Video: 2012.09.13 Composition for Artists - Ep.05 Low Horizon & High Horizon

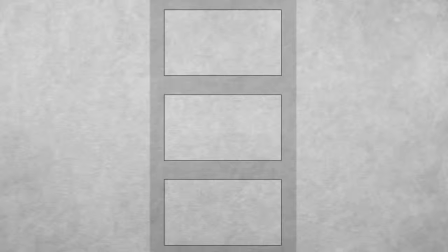[0:03]
Hey everyone, Sycra here, and in this composition lesson, I'm going to be talking about low horizons and high horizons, and just how to use them and, how they affect people on a visual level and also an emotional level. So to begin with, I'm going to start with a mid-horizon.
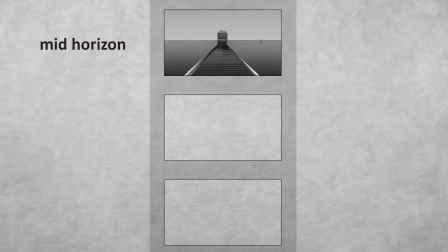[0:21]
So this is when the horizon is right in the middle of the page, or if it's close to the middle. It doesn't have to be, 100% in the middle of the page, but pretty much, when the horizon is close to the middle of the page. And this is an image, obviously, of a train and some train tracks.
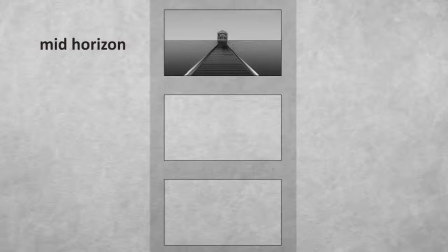[0:39]
And the reason I chose that is because these tracks are pointing to the vanishing point. So perspective plays a big role in anything with, horizons. You got to think about the perspective. So this is a middle horizon.
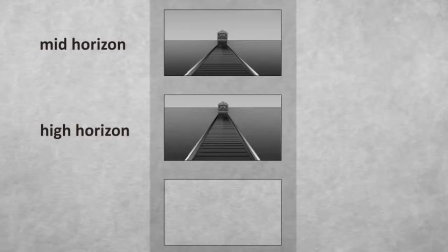[0:58]
And now here we have a high horizon. So with a high horizon, of course, the horizon is higher up on the page. And this is also called a down shot because we're looking down, or it can be called a high angle shot.
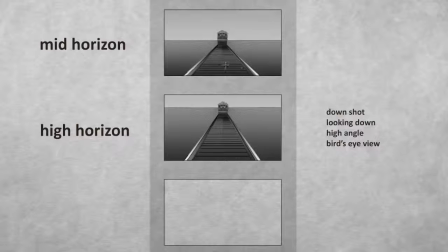[1:13]
And now if you go high enough with the horizon, it's going to get you into a bird's eye view. And usually that's with the horizon off the page. Now here we have a low horizon image, and this is also called an upshot because we're looking up.
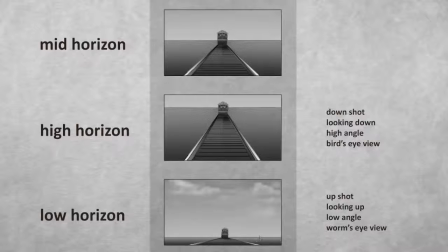[1:32]
And it's also called a low angle shot or a worm's eye view. So let's just compare all these first of all. So just visually, if we just focus on the silhouette,
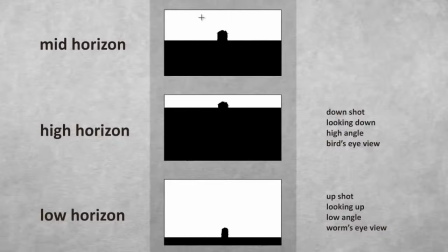[1:46]
you can see in the first one, it's pretty boring because half the image is white, pretty much, and half the image is black. In the high horizon piece and the low horizon piece, it's a lot more interesting in terms of division. And so this works when you're,
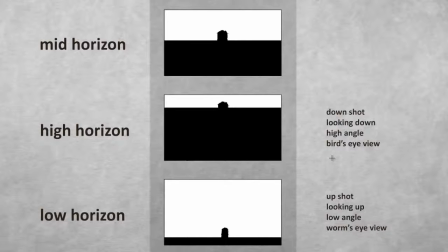[2:04]
outside, and you'll notice if you watch films and the director's good, they'll tend to favor a lot of high horizon shots and a lot of low horizon shots. And you don't get too many mid horizon shots. And that's just because this is an easy way of getting better composition.
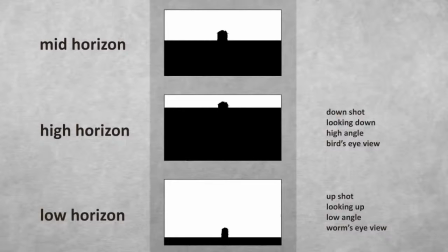[2:24]
Just having your horizon low on the page.
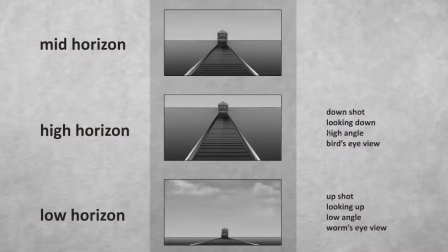[2:27]
And this works for film, it works for photography, and it also works for art.
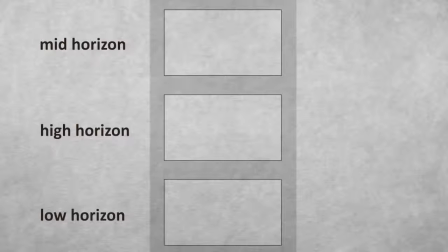[2:34]
So using high horizons and low horizons is going to make your images more visually interesting. But you have to think about when you're going to use a high horizon or a low horizon. And that's because these compositions affect the viewer emotionally as well.
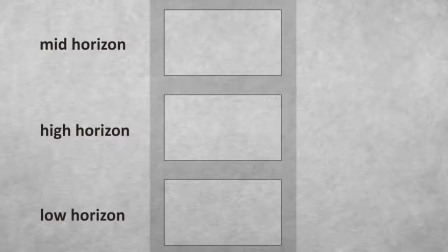[2:52]
And this really comes into play when you're looking at characters. So let's say we just have a middle horizon. Here's a person, and okay, we don't feel particularly anything unusual.
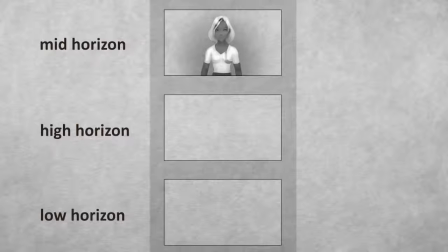[3:09]
Again, it's maybe a little bit boring, but this person's, fairly stable. Everything feels all right. But now let's look at what happens when we have a high horizon or a down shot.
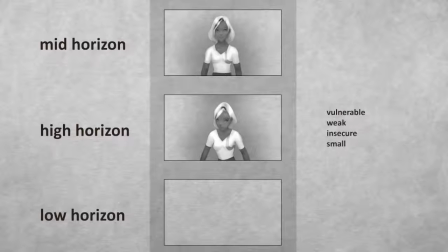[3:26]
Suddenly, the character feels a little bit vulnerable, weak, insecure, or small. So if you want that effect, especially when you have a character on the page, you could, favor a high horizon.
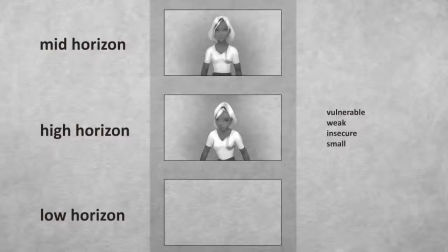[3:42]
This can work for other things as well, for buildings, but for characters especially, or animals, looking down on them is going to make you feel like they are more weak or small.
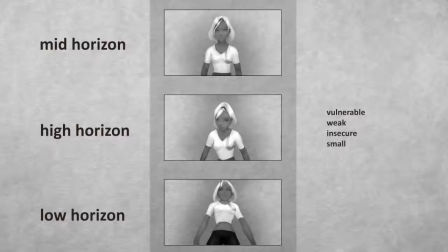[3:59]
And the opposite is true for the low horizon. So here, the character appears a lot more intimidating or powerful or confident or just big. I mean, with a high horizon.